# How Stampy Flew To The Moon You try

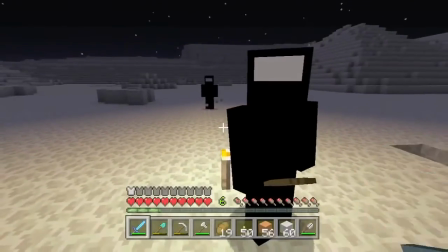So yeah, it was basically just Dan and Lee were playing the aliens,
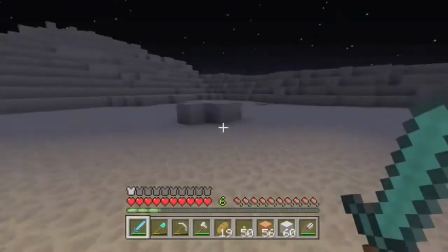and I just instructed them to follow round behind me and just stare at me and just be a little bit weird,
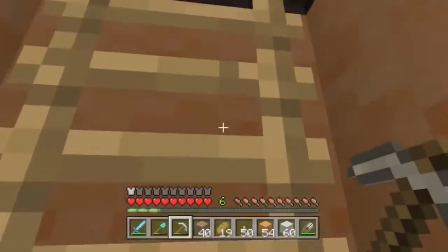and I think they pulled that off very well. And if you didn't notice, they did actually sneak onto the rocket ship,
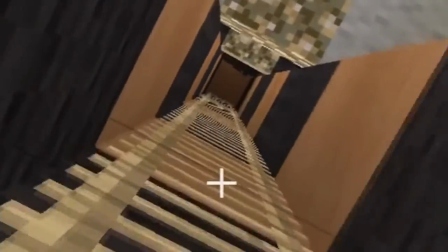and they did follow me back to my lovely world, so maybe we'll be seeing a little bit more from them in the future.
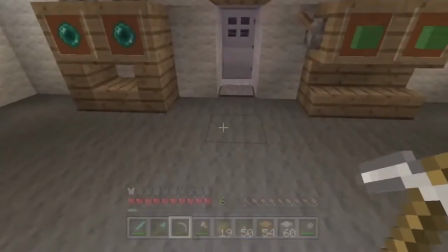Maybe, maybe not. We'll see, we'll see. And yeah, it went pretty smoothly.
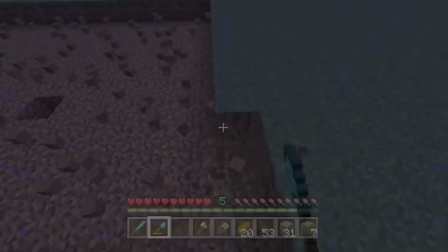It was quite awkward trying to get my quick select bar and my inventory exactly the same because some of my weapons and tools and that were slightly deteriorated.
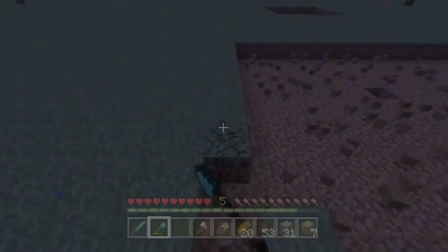So I actually had to go and get my spade and destroy a load of ground, and they would destroy my sword and stuff to sort of try and make it line up just right.
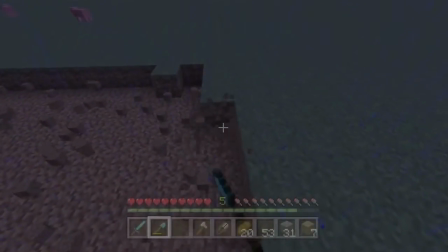I also had to give myself the exact right level and the exact right amount of XP so it would cut fine, but yeah, I was kind of happy with how the Let's Play went on the moon,
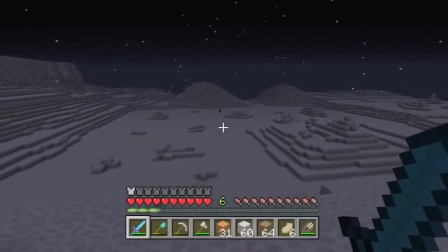and it was, as I said, kind of improvised. Like, obviously, as a whole, the video was quite planned, but I was still doing it live,
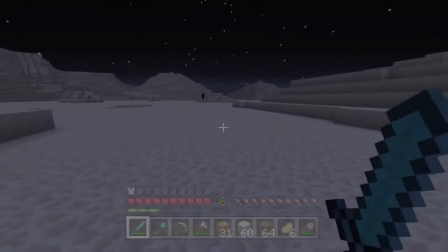and I was still doing it in the same way that I always do, just playing around, having an overall idea of what activities I want to do,
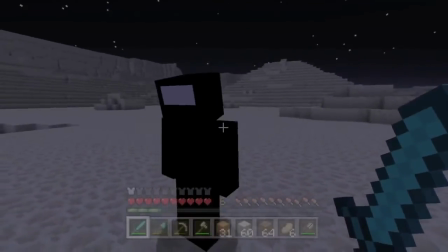but in terms of what I'm saying and what could happen spontaneously, I'd kind of just go with it and see what the aliens did and that.
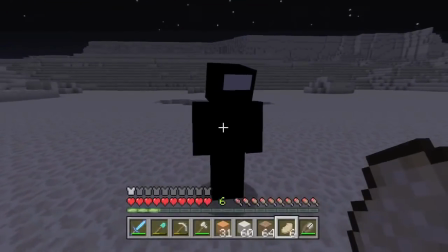And yeah, I think that way it sort of kept the essence of one of my more standard Let's Plays in which I could be building something in my world.
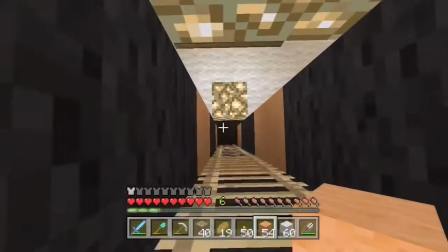And then it got to the difficult moment, in which I had to go back to my lovely world,
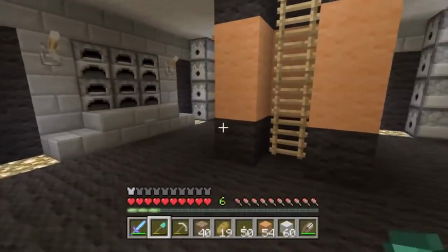which was kind of awkward transitioning it straight from that moon video where the beginning of the video I was landing and the end of the video I was taking off.
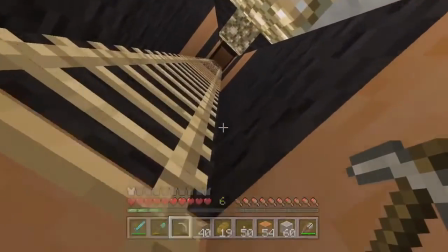You know, there was two very important parts at the beginning and end of that particular clip.
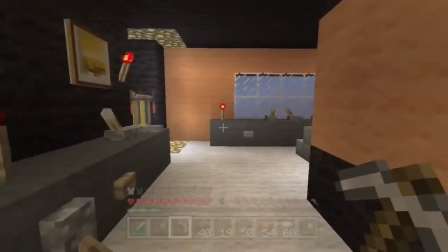So I basically did it in the exact same way I got there.
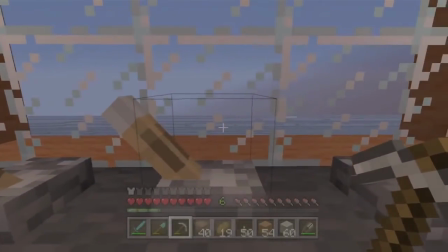I got to the end of the video, I stood exactly still, I shouted as if I'm going to take off, I did my big countdown again, and then I stayed exactly still.
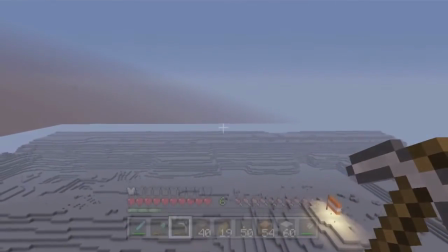This time it was Lee and Dan destroyed the ship. I flew directly up when it was night.
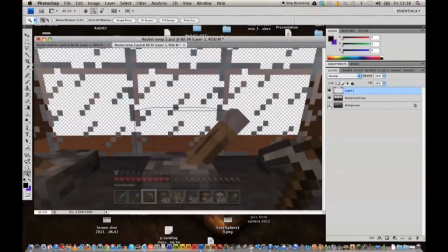I did the same thing of taking a screenshot, cutting out all around the window, which takes ages and is really laborious, by the way.
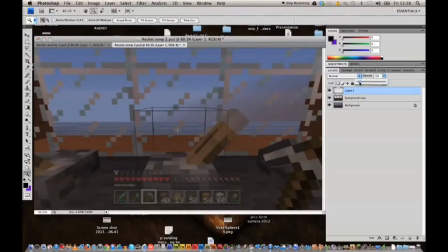Added in the little black lines again to try and make it look realistic, and then did the same thing on my lovely world again,
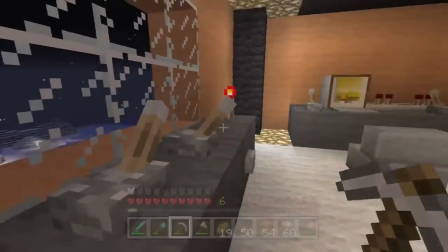having to destroy the ship and fly down and then cut it again as if I'm going off, and it took absolutely ages.
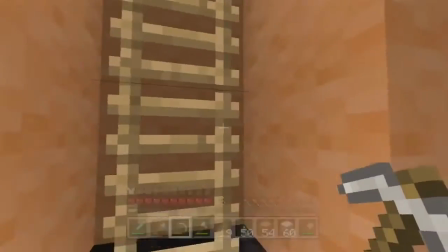As a whole, for just recording, not including any like editing or planning, it probably took about 5 hours of filming video and commentary.
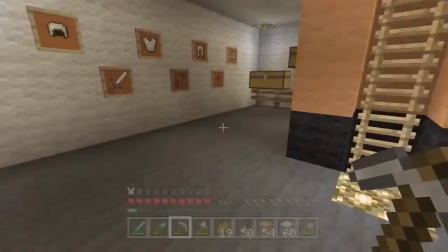Had a load of different takes and stuff.
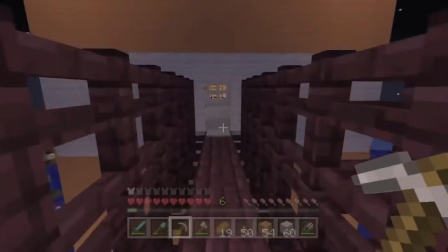The last thing for me to do was just sort of sign off the video, in which I kind of just walked out the spaceship and said, oh, like, welcome back to my lovely world,
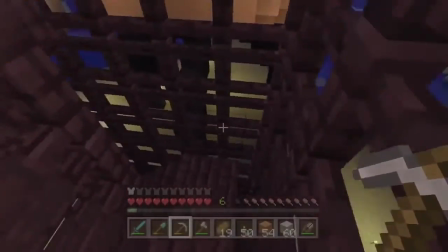like, hello moo-moos, hello piggywigs, everything like that, and then I signed off the video. So that bit was pretty easy to do.
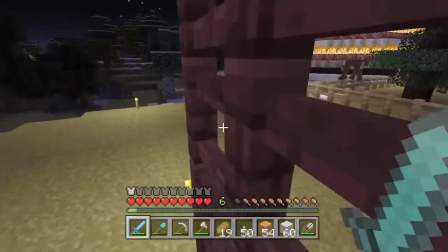There were a few problems with it, like the fact that I destroyed my door,
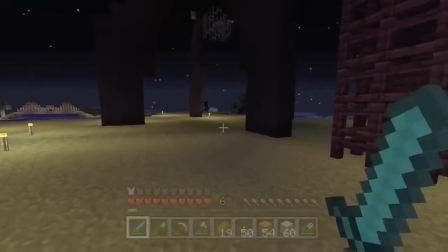but I forgot to destroy it again, and also my dog, the Arbiter, was in a different place because we hadn't saved,
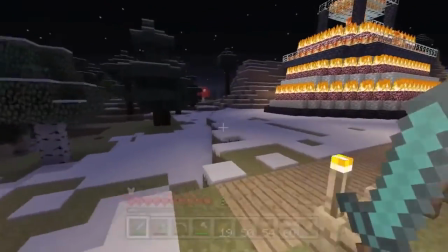obviously, for when we destroyed the ship. So there's a few things out of place and some stuff in my inventory that might not be exactly the same that you may have noticed,
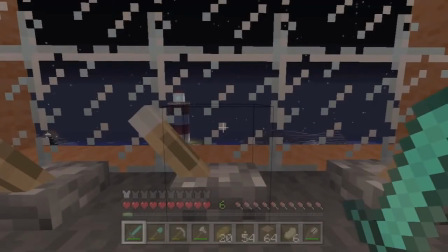but overall, I think I did kind of create the illusion of me flying to the moon and back, and it's my first time really doing anything like this, and it was a good fun to make, and hopefully you all enjoyed the video. So yeah, I want to give a big thanks to everyone that helped me in the video, especially Afro Dan and Elfa Lee, who stuck with me for pretty much the entire 5 hours.
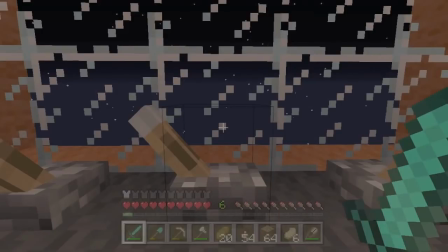Dan did anyway. Lee joined us a little bit later on, so I really do appreciate all the help they gave me. Also everyone else that helped me build the moon, and stay tuned, by the way, because that isn't the end of the moon.
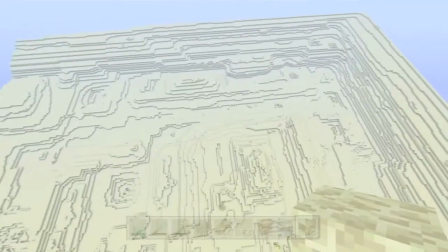I might not be going back there in another Let's Play, but the surface of the moon, that map,
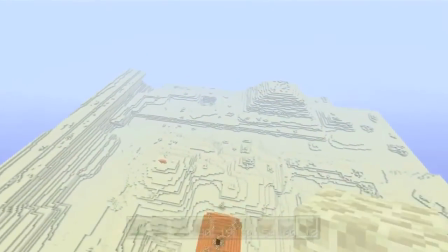is going to be used in something else, a mystery thing, which may not even be a video,
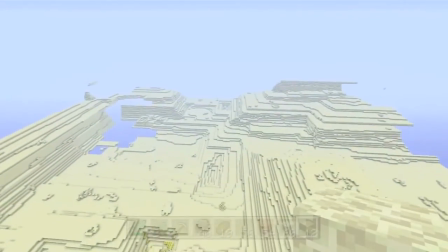which will be coming soon to my channel, so definitely stay tuned for that.
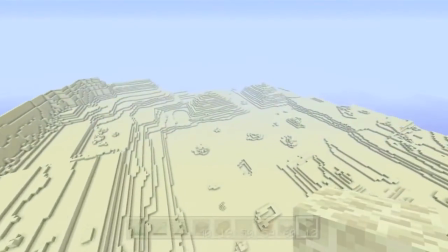But sadly, that's the end of this video. Hopefully you enjoyed this kind of behind the scenes video for how I managed to fly to the moon and back.
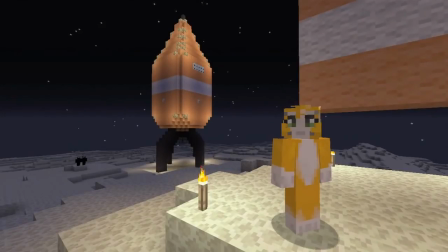Thanks for watching, everyone, and I will see you later. Goodbye.